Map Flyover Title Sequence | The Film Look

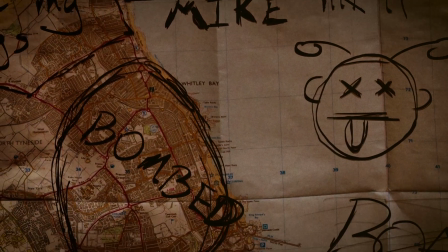0:00 Today we are going to make an animated map flyover with animated drawn-on markings, perfect for zombie films, heist flicks, and road trip movies.
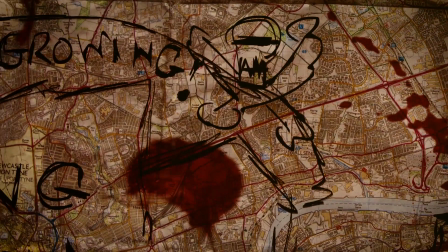0:08 Welcome to the Film Look.
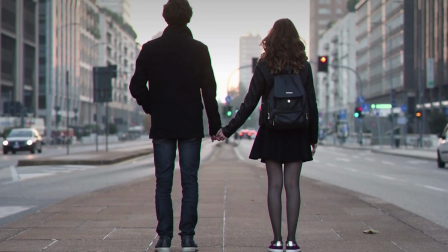0:12 Make your video look like it was tailor-made for the silver screen with Rocket Stock's film grain overlay pack emulsion.
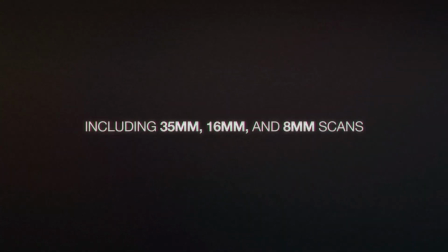0:19 Links in the description or head over to rocketstock.com. So first things first, we need a map.
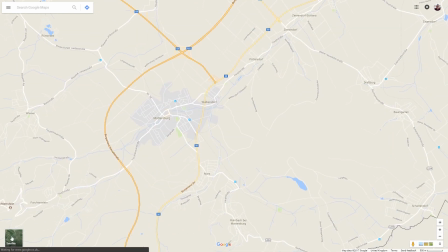0:25 You can go online and find a map of the area you need, but there is another option which I actually prefer for a few reasons.
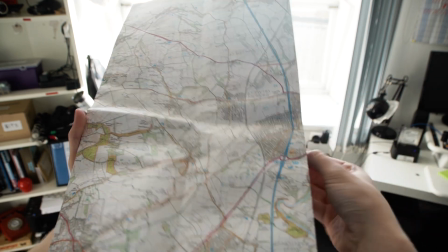0:31 Grab a map, unfold it, and place it on the ground next to a large window for even light.
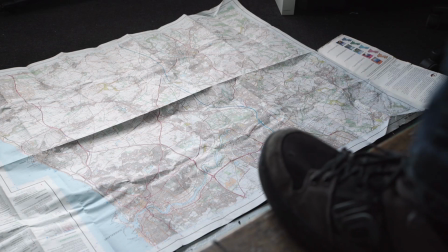0:36 Get yourself a chair or a table and simply snap a photo of it from a height. So taking a photograph of the map rather than sourcing it gives us all those crinkle marks, folds, things like that. It's highly detailed, and because the photograph is a higher resolution than video, it means that we can scale and zoom and position and move around without losing any quality.
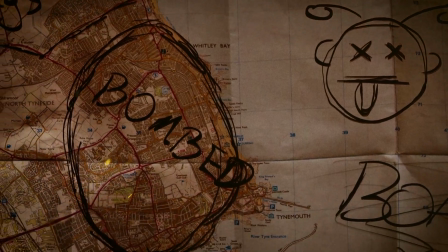0:56 The design I'll be making step by step today is a post-apocalypse, zombie-style map flyover,
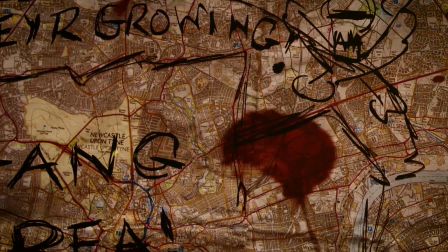1:02 but the techniques we are using will translate to other designs too, such as a bank heist or a road trip movie.
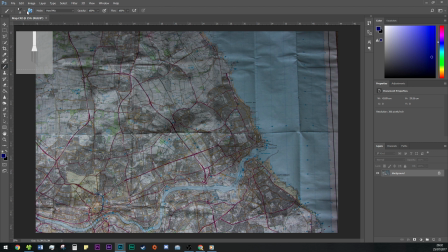1:07 The first thing we will set up is the paintbrush. For the post-apocalypse design, we will go for a thick, imperfect, Sharpie sort of look. I found a flat, angled, low bristle count brush in Photoshop. I set the size to 10, yours will differ depending on the size of your image, the colour is set to black, and everything else is set to default.
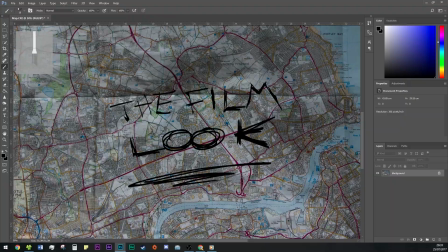1:27 This will give us a dirty, grimy look when we draw it out. I'm using a cheap old graphics tablet to draw out the artwork.
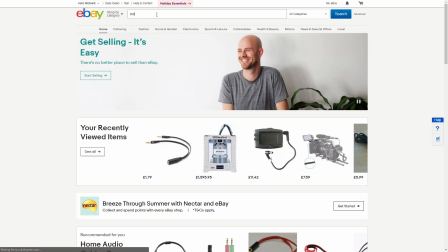1:34 Mine is a Wacom Bamboo, and you can find one of these on eBay for less than £30 second hand.
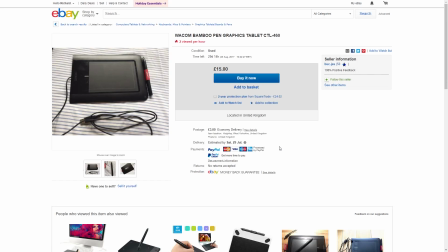1:40 You can draw out your artwork with a mouse, but something like this gives you a lot more freedom. Let's keep our photo layer locked so we aren't destroying the image.
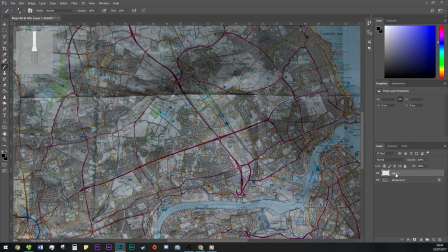1:47 We can create a new layer for each element of the scribbles so we can locate, edit, and animate those elements very easily later on.
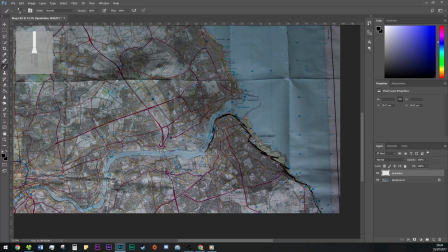1:55 I see this map flyover being present during a theme tune of a zombie show, so we can add pieces of information in there that will give the audience some clues as to what the film or TV show is about.
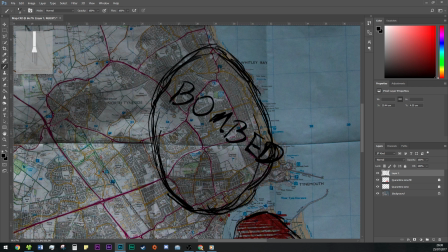2:06 We can outline dangerous areas on the map, like patches of gang territory and spots of zombie-infested areas.
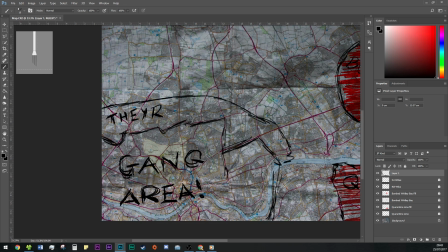2:13 We can outline them in black and then highlight them in red. You can get a highlighted brush effect by choosing your colour and then changing the blending mode from normal to multiply.
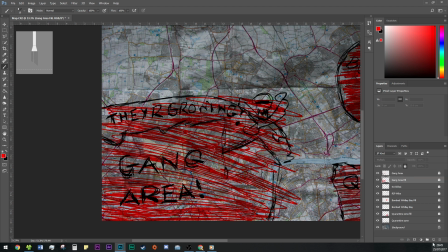2:23 This will give us a vibrant, translucent colour. We can add some story elements such as a few character grave locations, safe areas,
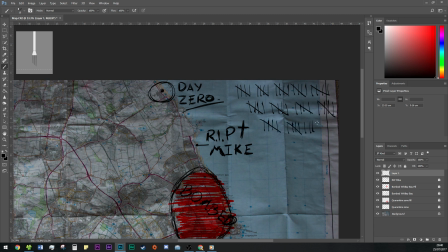2:31 and we can finish it off by adding some gates for past time and a smiley face when one of our zombie survivors is bored by the campfire.
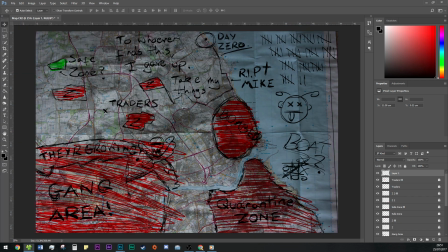2:40 Now, considering this is for a zombie flick, it should look a little violent. I have some blood splatter images I sourced online which we can place on top. If we change the blending mode to multiply, it will embed the blood into the map a lot better and will give us this dried blood on paper look. Okay, so once we are complete with the artwork, we can go into After Effects and start animating.
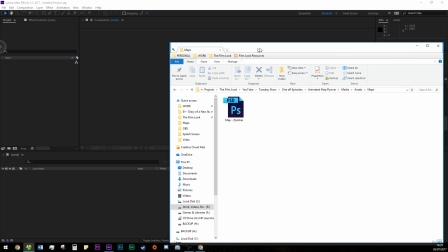3:02 So the first thing we want to do is bring the Photoshop file of the map artwork into After Effects.
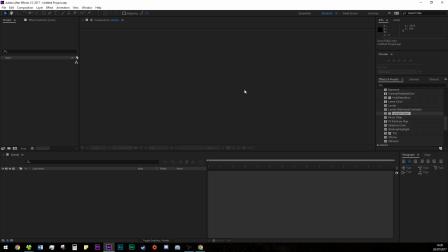3:07 We can do this by simply dragging the file into the After Effects window.
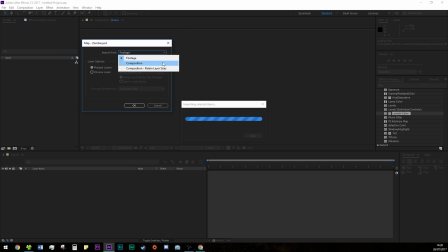3:11 When it imports, it will ask us what kind of import we want, and we want composition with editable layer styles.
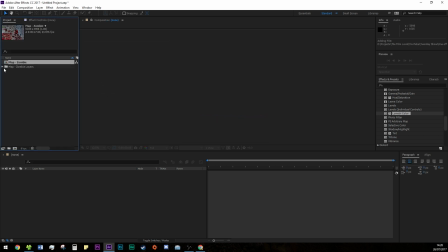3:18 It will import in its original size with all of our artwork layers ready for animating.
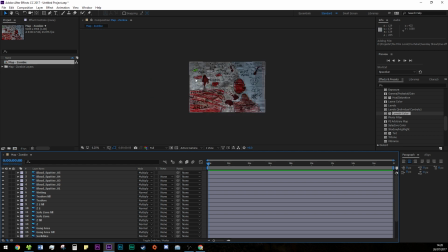3:22 We will animate the artwork layers in this comp and then take it over into a
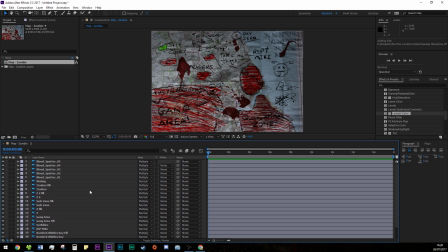3:27 16:9 video composition for animating the camera movement and post effects. So to begin with, we can figure out where and what we want to animate first.
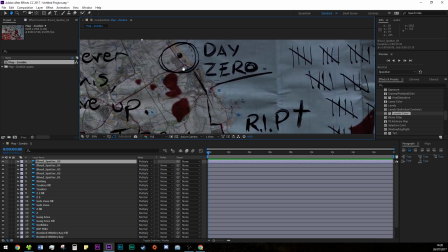3:36 We can start off in this top right corner at day 0 and work our way down and around to the gang zone at the bottom left.
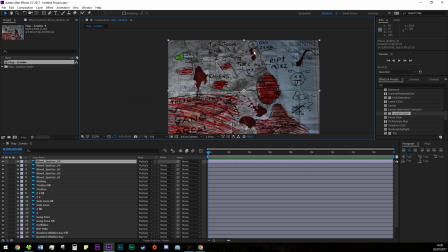3:44 We can imagine that our characters began their journey up here at day 0 and have made their way south along the coastline. After our character Mike dies, they continue their journey inland, and this is maybe where we start our TV show.
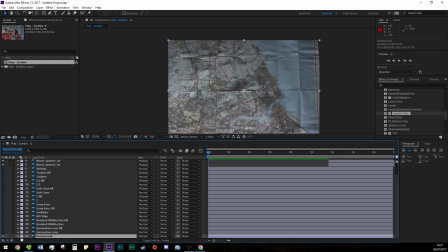3:58 We will animate the written artwork first,
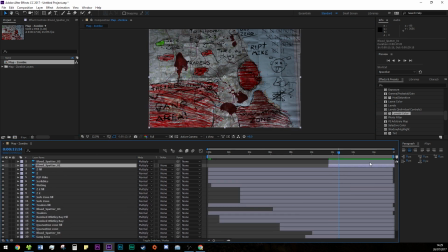4:00 so we can move the blood spatter images out the way and rearrange our layers so we have a cascading sequence resembling a reverse set of stairs.